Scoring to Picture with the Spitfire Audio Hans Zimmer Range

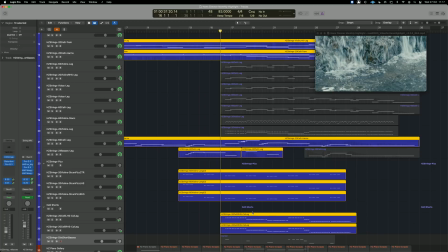887s
And so as the piece gets bigger, I then decided to add some celli at the bottom here.
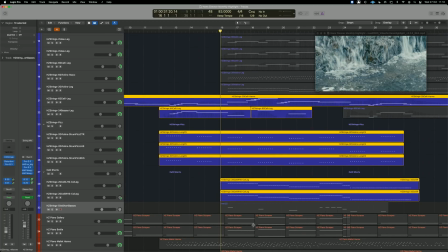892s
So we've got 20 on the left and 20 on the right. And because these are different performances of the same notes, we can do this kind of tracking technique where we're basically double tracking. And the great thing about having them on the left and the right like this is that, again, we're staying kind of out of the way of the middle of the stereo image.
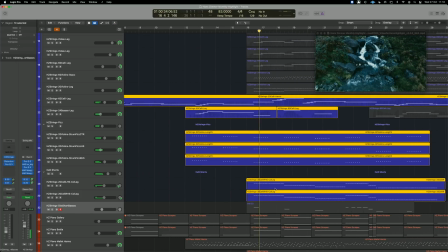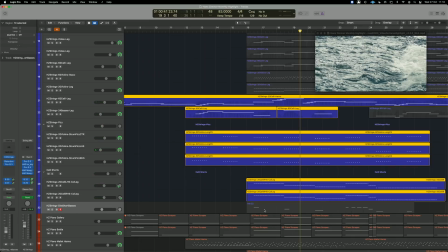920s
It didn't sound kind of grungy enough, so I decided to add some distorted short basses as well.
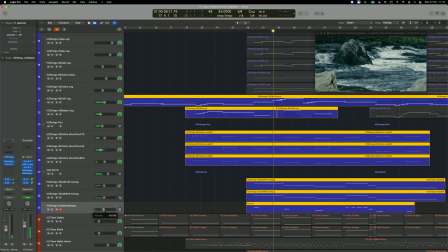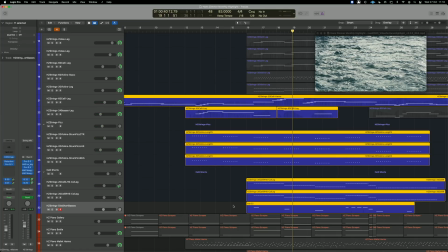935s
And this is just a distortion plugin put onto a combination of spiccato and col legno, so you really get the punch of that sound.
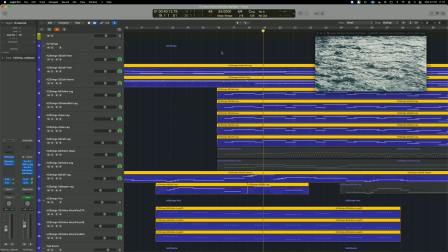943s
Then I decided to add a little legato line here to match the piano tune that we had earlier, and that sounds like this.
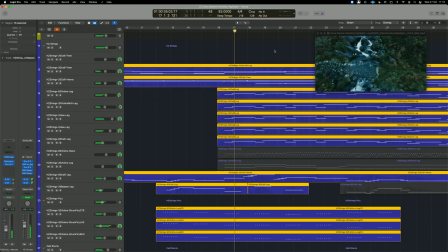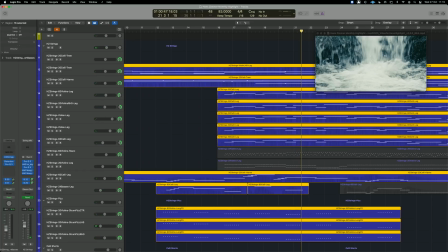965s
And this is basically the same melody, just across different octaves. So I've got the 60 violins, I've got 20 on the right just to help balance out the cello, and then I've got a couple of viola lines and the 60 cello as well.
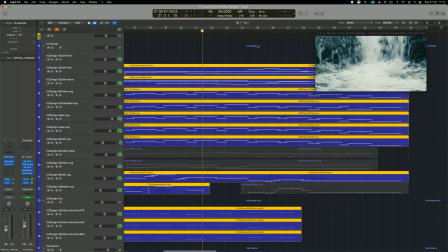978s
So that's quite a big sound. And by the end, it kind of grows quite a lot bigger.
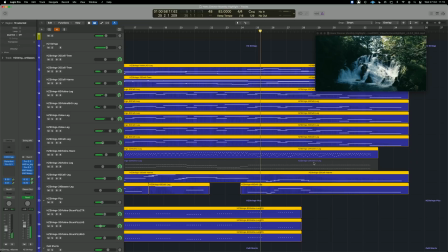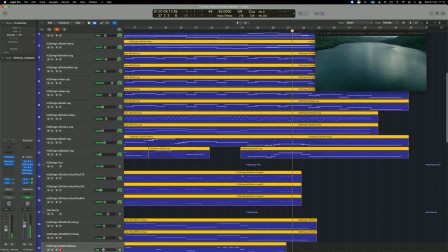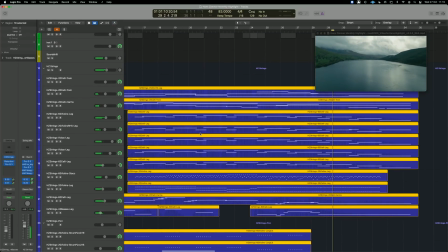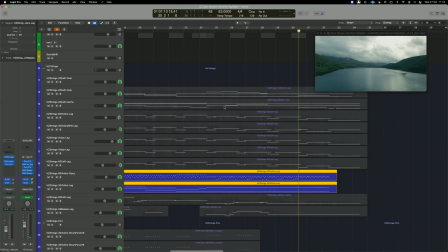1000s
I added this soft little ostinato underneath just to, again, add to the rhythm.
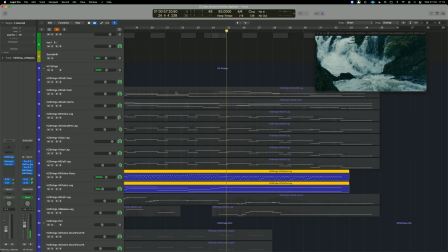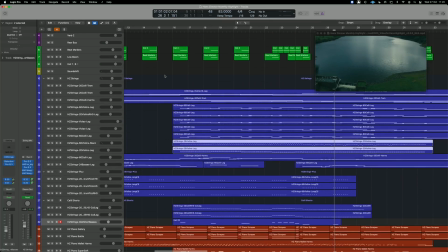1014s
So if we just combine all of these things together, I'll play the piece from the beginning again.